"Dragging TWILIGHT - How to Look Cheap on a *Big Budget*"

Thanks, Established Titles, for making my mom, my lady. As I mentioned,
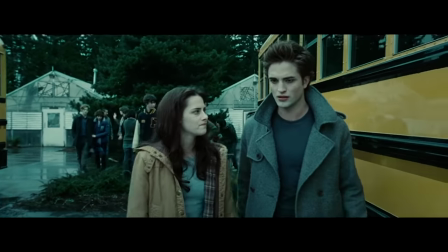this movie is not well-written and it's also not a good adaptation of the novel or of any novel. Don't start with narration.
I've never given much thought to how I would die.
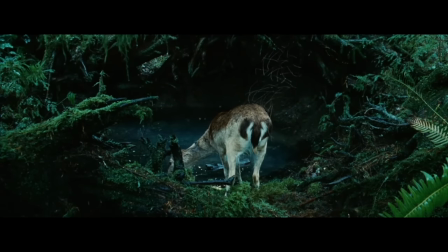But dying in the place of someone I love seems like a good way to go.
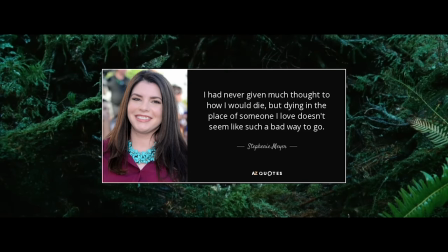Yeah, we can actually hear how you didn't put much thought into that. You think a life or death ultimatum is a good way to go?
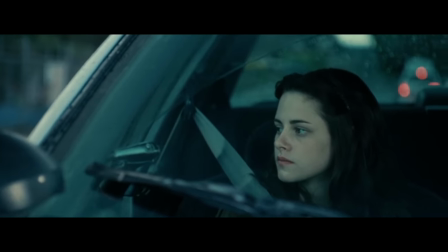Because to me, that seems like a worst case scenario. Bella is so damaged that she saw Sophie's Choice and got jealous of the kid Sophie didn't choose.
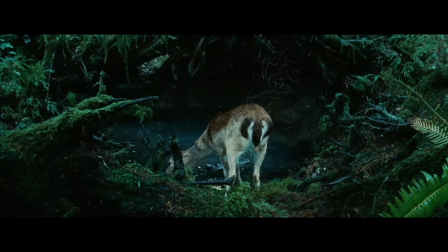I get that dying in place of someone you love would be a brave and noble way to go. But to me, a good way to go would be passing peacefully in my sleep after eating an entire appetizer trio from Applebee's by myself. Just wait a while before you cremate my body, however, or it will explode like a propane tank.
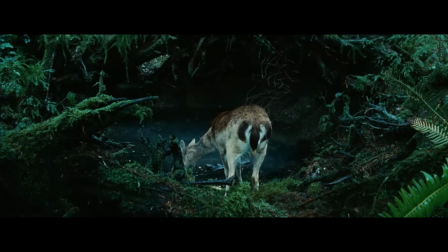I always talk about how it feels to me cheap and lazy to open your movie with pointless narration that doesn't feel connected to anything. Hollywood loves to do it, but I've never hated it or meant how much I hate it as much as in the Twilight series. They just have Kristen Stewart reading like full paragraphs of prose.
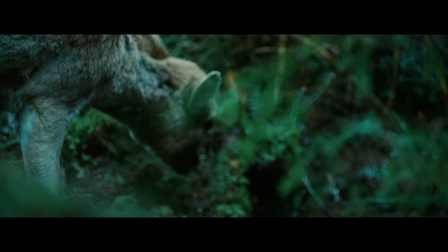They'll just take lines from the book and then turn them into dialogue even when nobody in real life talks like that. Also, some of you may have noticed that I edit my movie clips down for brevity, which is important because actors in movies love to take their time. I guess stage actors do it too. That's why every play is one million years long. But Twilight is an entirely different ballgame.
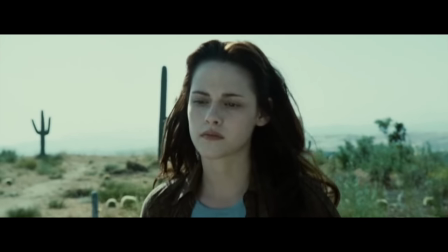If Bella alone started speaking at a normal rate, the whole movie would be 90 minutes as opposed to two hours. Here's the same clip I just showed you without any cuts. Tell me this isn't excessive.
I've never given much thought to how I would die. But dying in the place of someone I love.
That's the ghost of Bambi's mom after getting hunted with a shotgun. We haven't even established a human character on screen yet.
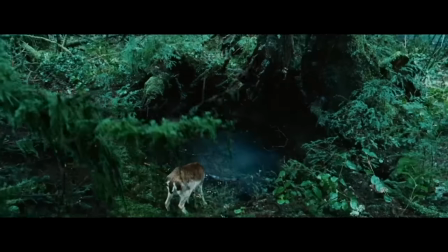That's why this disembodied narration feels like it's the inner monologue of that actual deer.
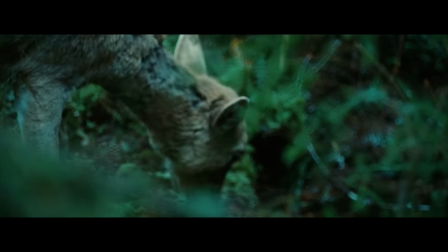And that's actually a movie I would rather see. Just animals living their lives and pontificating about death. Although George Orwell could never make it this sexy or unnaturally cool toned.
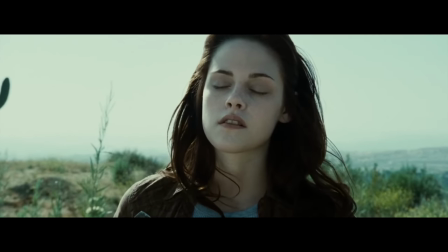So then we flash over to the great state of Arizona, which is where, oh yeah, Yeah,
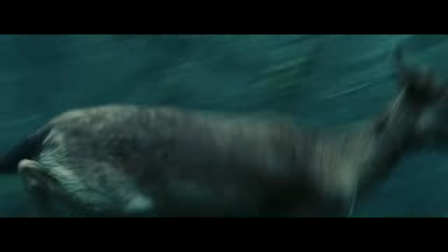also that deer gets hunted by an unseen person who gives it a bear hug. But that's not where the movie starts, so okay.
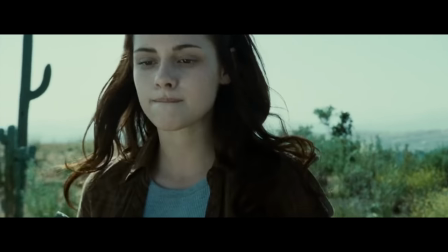The movie starts with our main character, Bella, played by Kristen Stewart, in her hometown of Phoenix, Arizona.
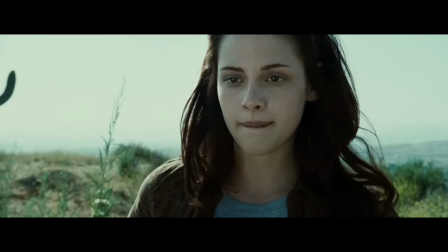This is the warmest part of the whole movie, the only time you'll ever see like an orange tinge to the environment. And even then, it's mixed in a different way. She cuts off a piece of her favorite cactus and then hits the road.
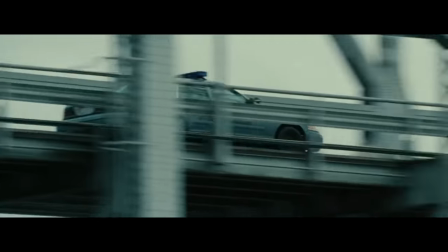In the state of Washington, under a near constant cover of clouds and rain. There's a small town named Forks.
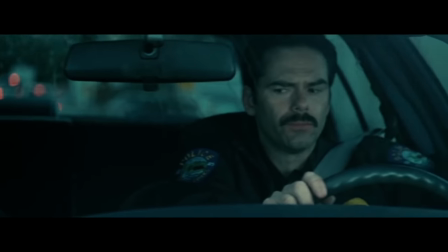This is where I'm moving. My dad's Charlie. He's the chief of police.
Normally, this is the part where I would scream, defund the police.
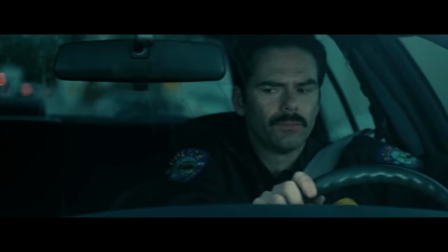But then I got a look at Charlie the sad dad over here, who is always drinking a beer and wearing snow boots.
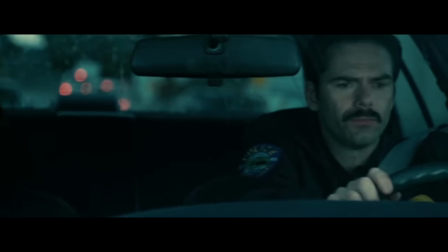And I got the strong feeling that this is one police who was already defunded.
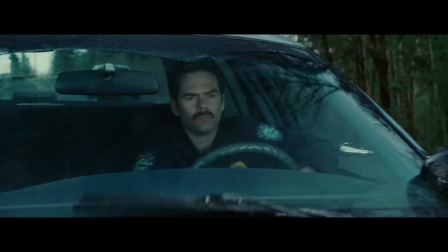I, again, hate that there's nothing motivating Bella's voiceover other than us just reading a character's mind, which is something you do in books, not movies. I'm becoming Jim Carrey with my head movements or something.
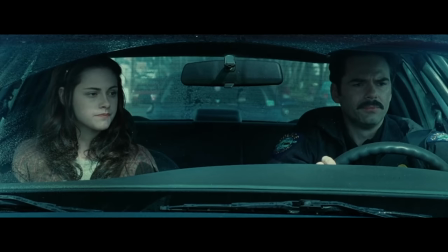There's also nothing to explain why as a human, Bella already has the same deadpan delivery and self-indulgent word choices as a centuries old vampire. Wait till she gets bit. She really said, in fair Verona, where we lay our scene, from ancient grudge, break to new mutiny. Stephanie Meyer was on set like, I think you mean new moon-tiny.
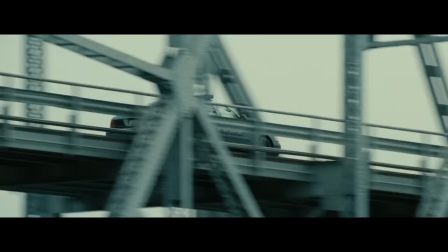I get that you're depressed, Bella, but please stop live journaling about how Forks, Washington is under a near constant cover of clouds and rain, because that's definitely not true enough for it to be safe for vampires to live there. Wikipedia tells me that the real Forks Washington gets about 212 rainy days a year.